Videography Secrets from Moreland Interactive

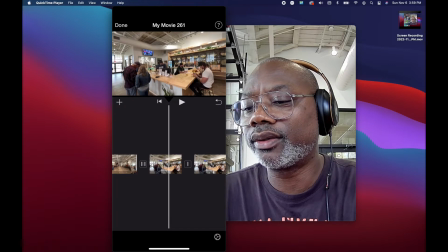[24:52]
And now I got a dramatic little slow-mo of me walking up to the bar. And then let's fast forward here and see what we got. We got the gentleman. I have to note him. He's Kirk. He's handing me the menu. So I want to put that in here.
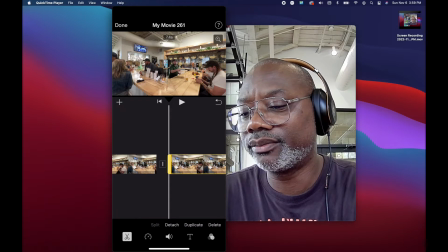[25:09]
Just split. Delete the first part.
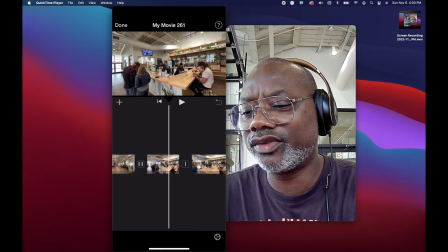[25:16]
Because this is the same kind of perspective, it looks funny when I jump. It just pops in.
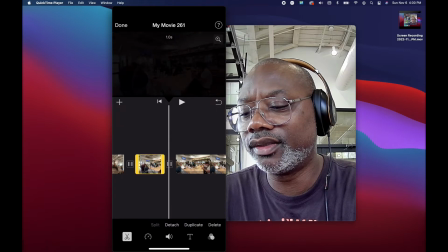[25:21]
I'm gonna fade it. So let's put that back at 1.5.
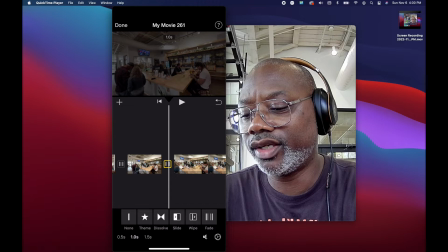[25:28]
We're gonna make that a 1 second fade. Is that a 1 second fade? Yeah, that was a 1 second fade.
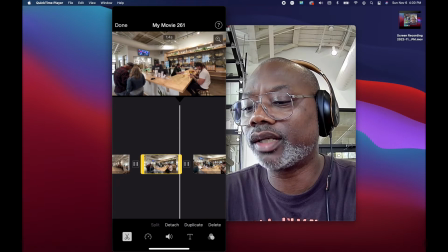[25:37]
We're gonna give that to 1.5.
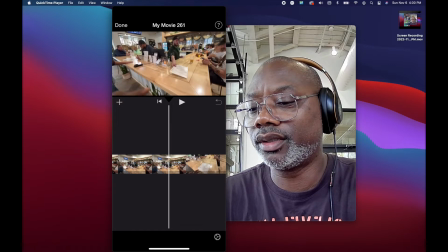[25:46]
And then we got the gentleman handing me the menu item. Okay. So my shadow starts to come in, so I'm going to kind of stop it right there so my shadow doesn't interfere with the shot.
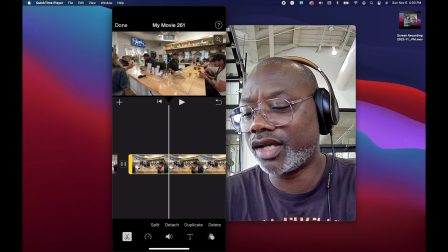[26:00]
Also, this clip is now 3.7 seconds. I'm going to swipe over. I'm going to make it 3 seconds. So I want that dramatic video from handing me the clip, the menu.
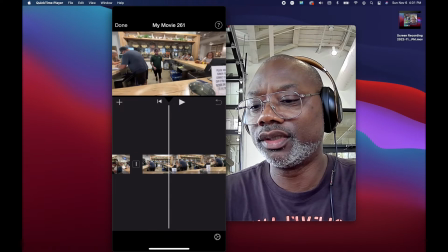[26:11]
Okay, so we don't need the rest of that clip, so we're going to delete that one. And we got him coming to give me the brewski.
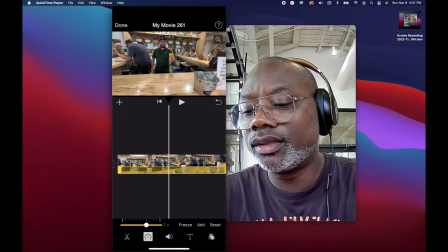[26:19]
So let's, this is all, did I slow-mo that one? Yeah, it's slow-mo. It's just, that first part is not slow-mo. So I'm going to slow it down again.
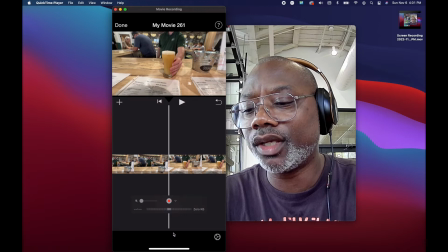[26:32]
That's that first part. And we're going to get a picture of him bring me the beer.
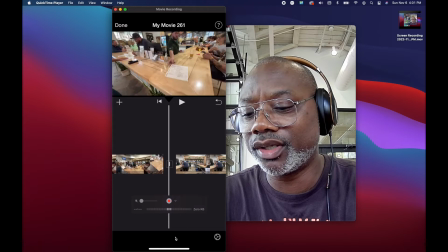[26:37]
But this is a good use of speed ramp. So I'm going to get a video. Let's put my fade here. Actually, I don't need a fade there because it's a different perspective. So I'm going to do a jump cut.
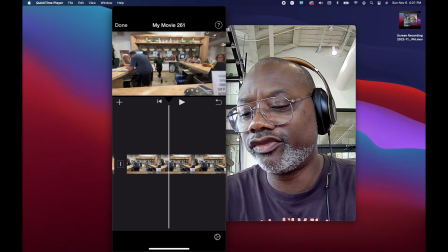[26:49]
Boom. So I'm going to cut off. I'm going to have a picture of him walking up with the beer. I'm going to cut that. So we got, also between, when you cut, you're going to do a speed ramp.
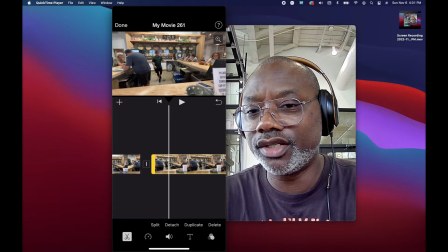[27:03]
You don't want to alter either end of these two clips because it's going to mess up the continuity of the clip. So you don't mess with the ends of the clips as they touch each other right there in the middle. You can mess with the other opposite ends, but don't mess with this particular piece right here because you want that continuity.
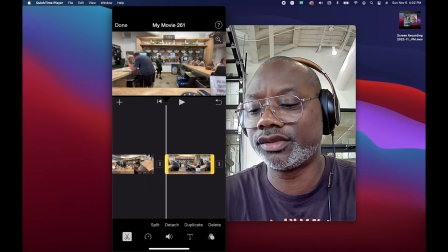[27:20]
So I want that to be 2 seconds. Oh, I don't have any more content there. Okay, that's the beginning of the video. Okay, it's 1.8 seconds, okay. So I'm gonna have him approaching me, 1.8 seconds, scan over.
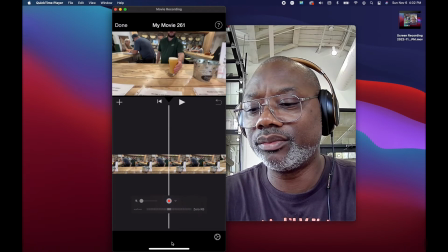[27:35]
I want to dramatically have him hand me the beer at the end. So I'm going to speed him up. I'm going to cut that. I'm going to speed this, flip this middle clip, speed it up. And now I got my speed ramp, and I got him handing me the beer. And that's it.
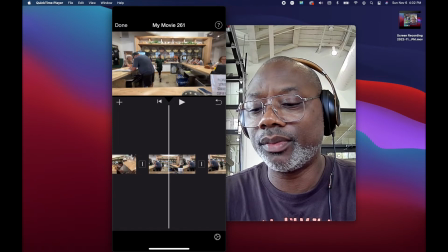[27:55]
So we have him coming up with the beer, speed ramp, hand it to me.
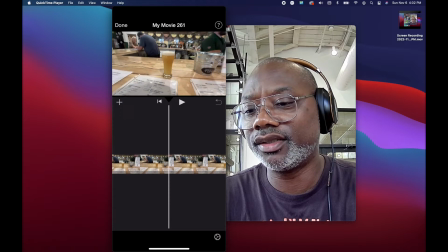[28:03]
And then we'll skip over all of this content, and then there's a video of me picking the beer, picking it up.
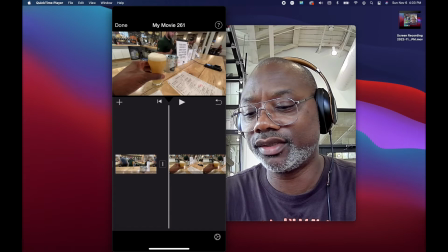[28:10]
I'm going to cut that to another split, get rid of that piece of content that I don't need, and we'll show me walking with my beer.
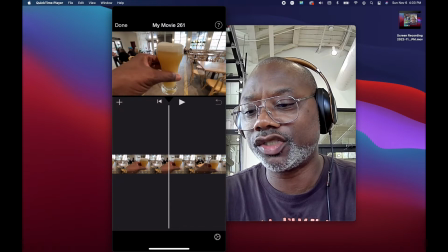[28:22]
Just enough to get, see I got a little shadow there, so I'm just going to get enough just to get me picking it up and turning with it before my shadow interrupts the shot. Right there. So we'll cut that. We'll get rid of this content.
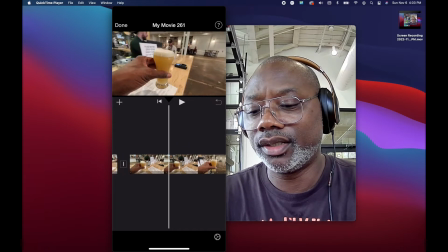[28:39]
And then we will
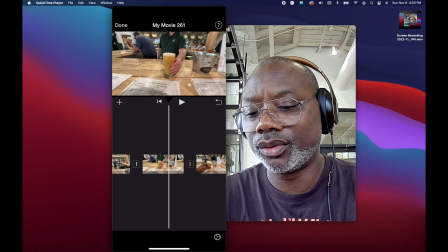[28:44]
go, fade that one out because the perspective is similar. Get me back to my 2 seconds.